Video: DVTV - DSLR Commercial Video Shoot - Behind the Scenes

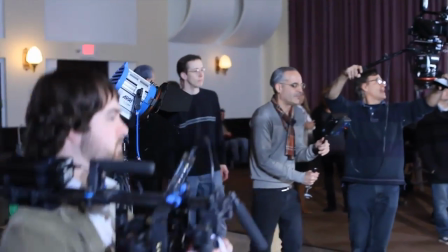[16:30]
I did that because I really wanted to have depth of field forever. And, the smaller chipset on the EX1 allows you that.
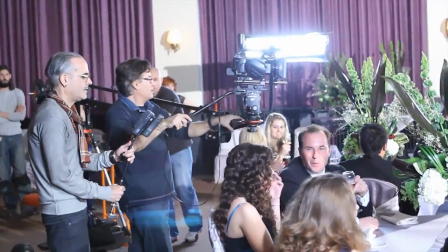[16:36]
You have, it's the camera that uses big camera, with Public Enemies, because that's what the aesthetic they chose.
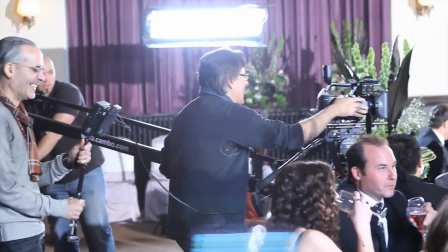[16:45]
They didn't want controlled depth of field. They want to have, look at that, we got a good shot. Robert and I read each other's minds, It's just, that's how long we've been working.
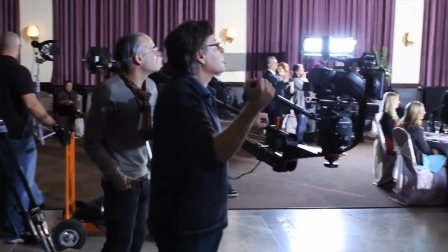[16:58]
There's my wife, Julie, there. Producer extraordinaire.
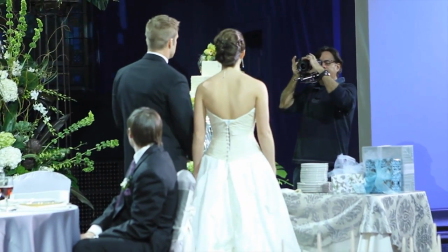[17:04]
And I was kind of floating around doing handheld shots. And You did a fantastic job, Thanks, appreciate Tony.
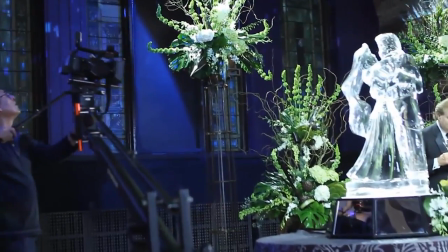[17:10]
I really like the organic, style that you put into it. I think it's going to intercut beautifully with this very elegant moves, of the jib.
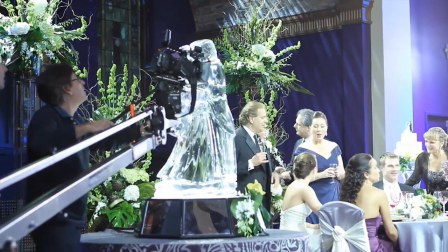[17:19]
See that crane just going in front? The how do you call it?
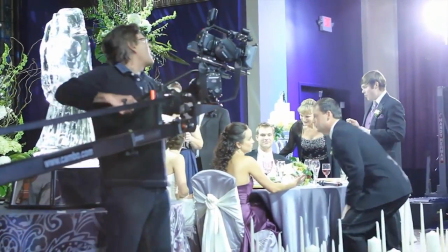[17:24]
The eye sculpture becomes first the subject, and as the jib keeps moving, it just becomes foreground element.
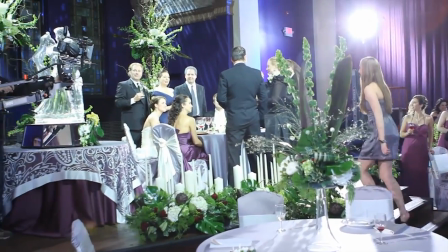[17:29]
It just looks beautiful, and it reveals the party behind.
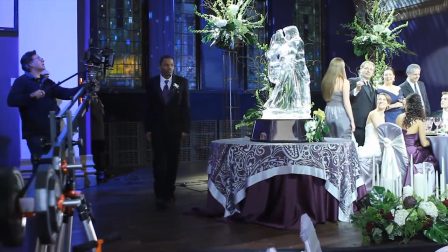[17:32]
And here you're having actual extras walk in just for more elements.
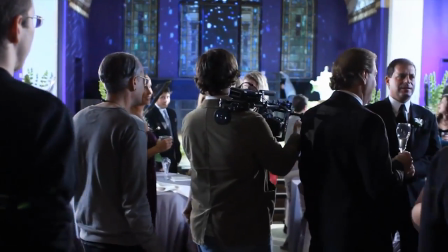[17:39]
I always like people crossing my lens. Sometimes people see it as an accident, but a lot of times it happens.
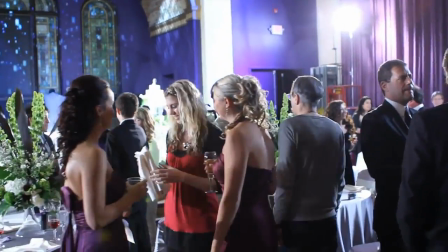[17:43]
It just looks. It can add more people.
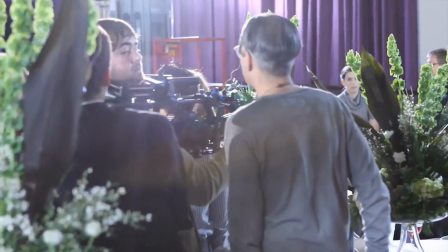[17:46]
You can have a small amount of extras, but you add a couple of people walking in front of the lens as a blur, and it just gives you the illusion that there's more people than there really are.
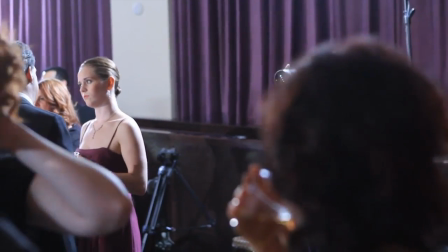[17:55]
Yep. And here they're having Robert was going around with me trying to get some crowd shots and intermingling.
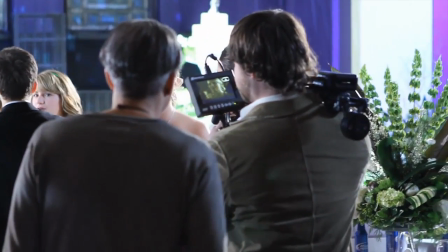[18:03]
And oh yeah, this happened impromptu. I mean, I remember they were setting up for a next shot, correct?
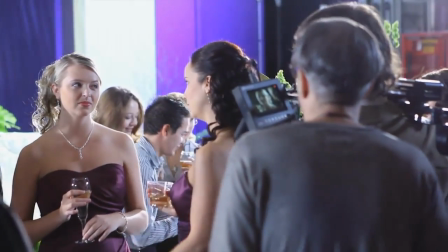[18:08]
Is that they were just rearranging? Yep. So you guys, I just saw you guys taking off. That was fun. Yeah. And so that's all the behind-the-scenes footage that we had. After that point, Sean actually became our fourth camera operator, and he was picking up footage. We ended up doing the dance scenes, and that kind of went crazy, so we needed as many people going at the same time as possible. So we don't have any behind-the-scenes footage after that point, but we can talk a little bit about it. We did do a lot of handheld stuff for the dance footage, kind of gave it that energy. And that's where having zoom lenses really came in handy, because there's one point where I shot straight for about 4 minutes, and I was going between wide and telephoto and just going back and forth depending on how the shot looked and there's times where I wanted that wide action in your face, and then there's times where I wanted it to be more intimate and very very cropped onto one person. So it helped to have that. I was using my 24 to 105 f4 for that. Shooting any faster than that would have been kind of hard in that fast movement. So, and we had enough light to work with. Oh yeah, I always make sure there's enough light. Yeah, that's the thing. But I don't like it to look lit. Yep. And that was the trick. We're going to be covering the area from several angles, different cameras, and to be able to achieve that and not look like it's lit is the trick. To make it look just natural, that it hasn't been staged. And that also goes to say, as far as the style of shooting, as the style of production that I like to design for my shoots is, as opposed to the shoots that I do for commercials or other corporate jobs, where everything's staged, rehearsed, the actors have to hit their marks, and you have a specific storyboard to fulfill. When I shoot with Robert, we basically call it control chaos. We basically design a situation, we light it, just, so it looks just, you saw it, just beautiful. Yeah. And then we just set parameters. Okay, we decide we cannot travel any further than here, or you cannot not see any more than this background. Actors shouldn't be. We just give parameters to everybody, to cameramen, to actors, and you saw it. Then we just all let loose. Mm-hmm. It was just completely spontaneous. Yep.